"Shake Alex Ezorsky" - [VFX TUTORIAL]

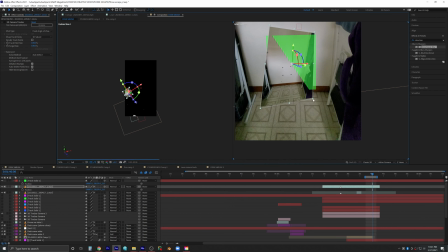The mouse hole was created by taking a freeze frame copy of the footage, then turning it 3D and using the camera tracking technique to stick a still image of the footage basically to itself. I shifted its positioning though so that the ground could continue into the mouse hole.
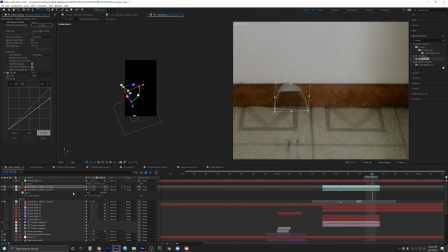With some feathered masks and keyframe color correction, I got this fake continued ground to match the footage as it changes.
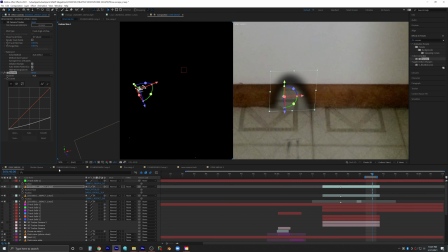To get the dark upper arch of the mouse hole, I just used a similar combination of 3D camera tracking using solids, masking to create the arch,
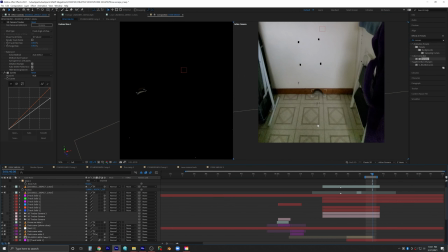roughen edges to roughen it out, and then some drop shadow layer styles and color correction to apply the darkness over everything underneath it.
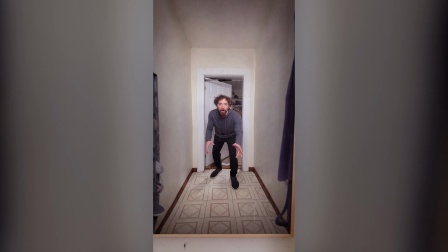And now for that mirror which reflects back on our Sisyphusian peril, entrapping us in a pretty cool video loop.
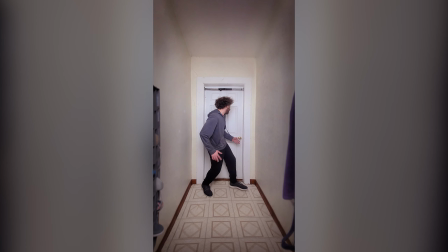Now to get the shaking scene, which actually is the content in our mirror, stuck to the wall, no surprise, I used camera tracking, and these little tape markers on the wall were a big help.
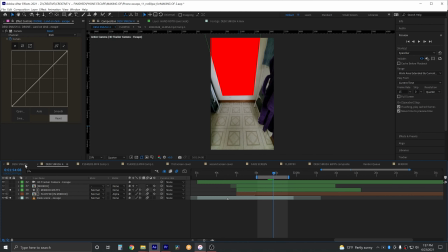Once I had a good track, I right-clicked, created a solid, grabbed that 3D positioning of the solid, and pasted it on my video that will be in the mirror.
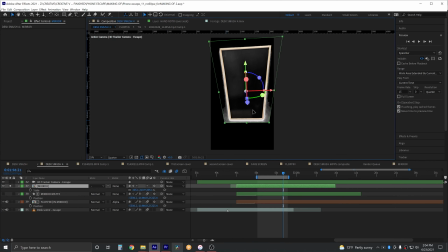But of course, to make it look more like a mirror, I added an actual photo of a mirror border,
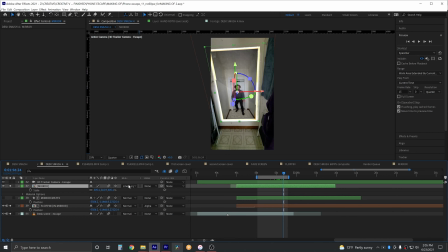made it 3D, positioned it correctly, and used some blending modes and layer styles to mesh it with the real footage.
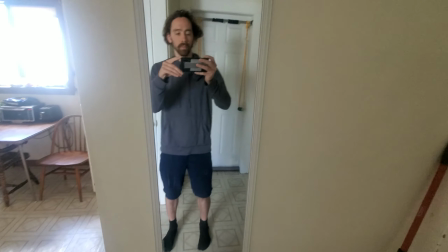But here's the thing. What you see in a mirror is a reflection of a 3D world, not a flat 2D one, so my video clip is looking weirdly flat on the wall.
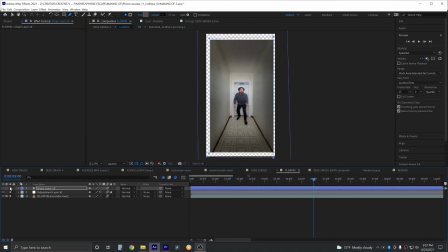To fix this, I put the video clip in a pre-comp, and then I used a really cool trick, and there's lots of tutorials on this.
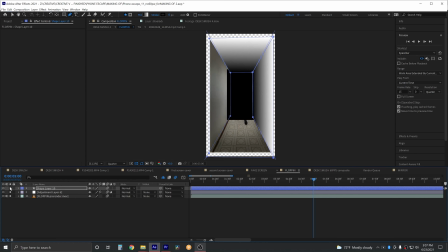If you create a reference layer, in this case I'm using shape layers to do it, where the brightness values relate to the depth of a 3D scene you're trying to simulate,
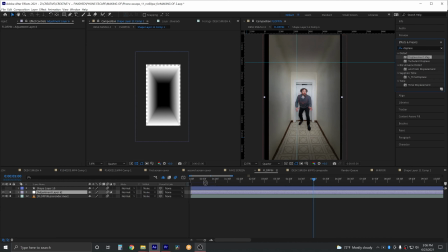then you can use this depth map as the reference map in the displacement map effect, which in this case I've added to an adjustment layer over my clips. In this case, the horizontal and vertical distortion values will create a shift in your image that looks very much like a perspective shift relative to the 3D depth you've created.
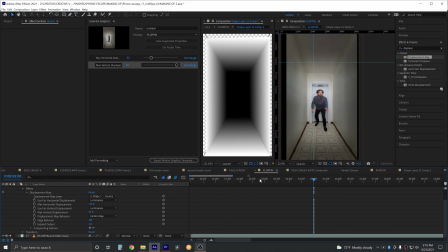I actually ended up dragging these vertical and horizontal values up to the essential graphics panel so that I could back out of this pre-comp and control those values on the outside of the nested comp.
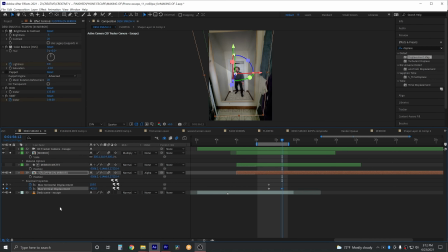I could adjust and keyframe them so that the perspective shift in the mirror coincided realistically with what we would expect to see based on the movement of the actual camera.
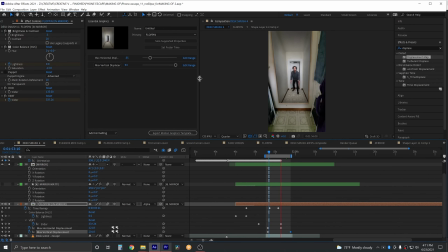And that got me a pretty realistic virtual 3D mirror world.
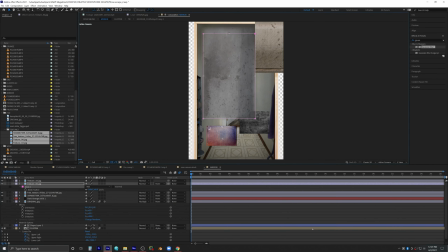To further sell that this was a mirror and not just a hole in the wall, I added some scum and scratches to the photograph of the actual mirror frame.
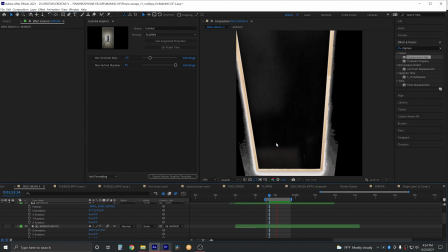Since this frame and mirror surface remain flat,
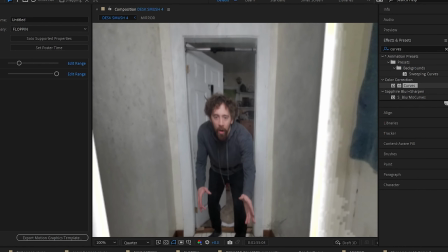the juxtaposition of its movement over the dynamic movement of the simulated 3D world underneath creates a subtle offsetting, which is actually what we see with a real mirror.
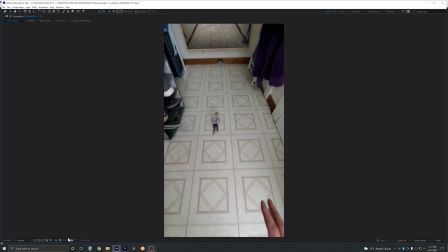So I was watching the result of my hard work when it hit me, there's no reflection of the tiny me that I'm supposed to be chasing in the mirror.
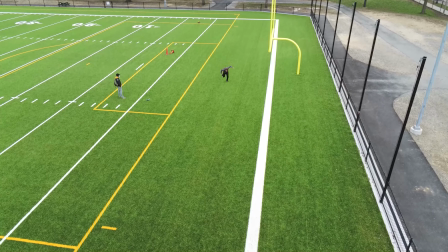Embarrassingly, I hadn't thought of it, so I had to just go out and film another version of me running towards the mouse hole, but this time from the front.
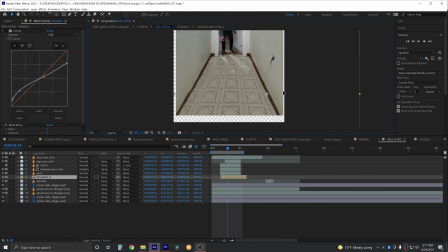I plopped that into the mirror pre-comp, didn't have to worry about camera tracking because it's a static shot,
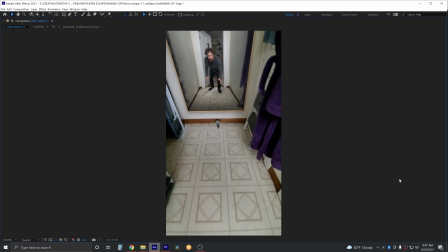and managed to solve that problem before any of you lucky folks could have told me I f***ed up in the comments.
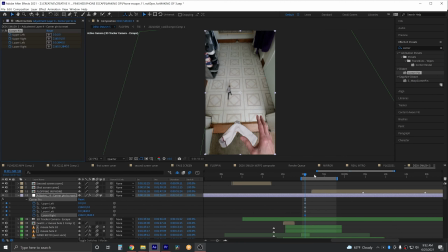The next thing I had to do was add some digital scaling and use a bit of corner pin to force
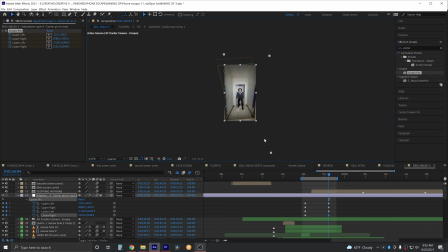this mirror frame to fill the frame of the actual video so that when we complete our loop,
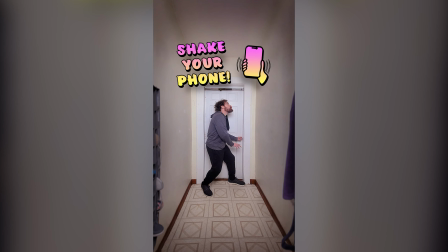all we see is me trapped in your phone, so to speak. And of course we hold onto this framing all the way until we get to the shaking part.
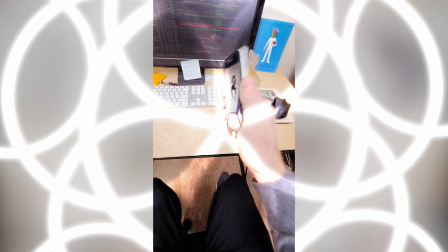And there we have completed the loop. So that's how I did the bulk of this video.
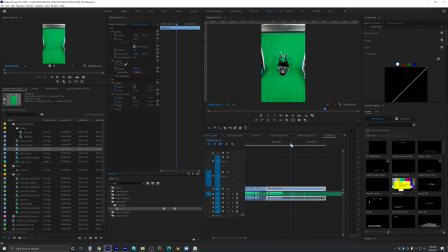Lots of camera tracking and green screen, as you might have expected.
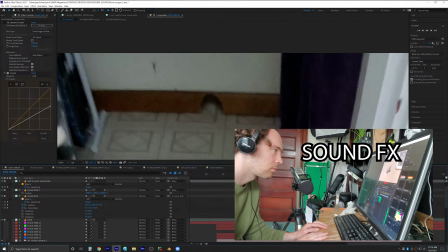But this wouldn't be an Alex Ezorsky video if there weren't tons of minute details that took me dozens of hours and most of you probably didn't notice.
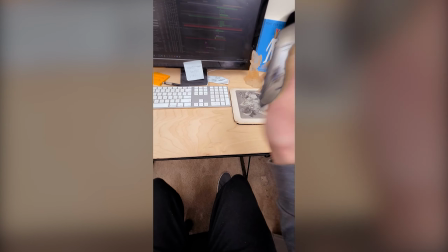Like for example, the fact that on the computer screen in this scene,
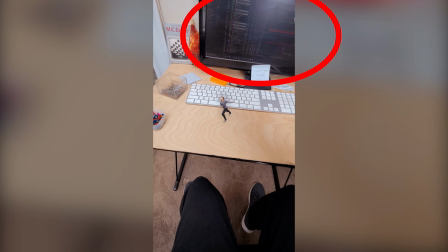we actually have a still shot of the process of making the video itself, which obviously was camera tracked and added later.
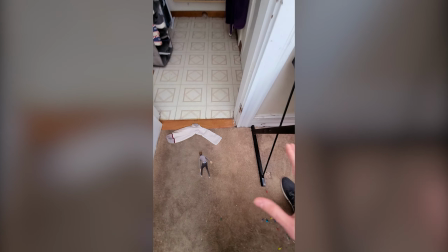I don't know, maybe all these little details did add to the final product and maybe you did catch them. Let me know in the comments and let me know how you felt about this video.
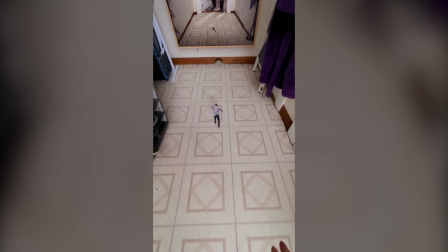Thanks for watching.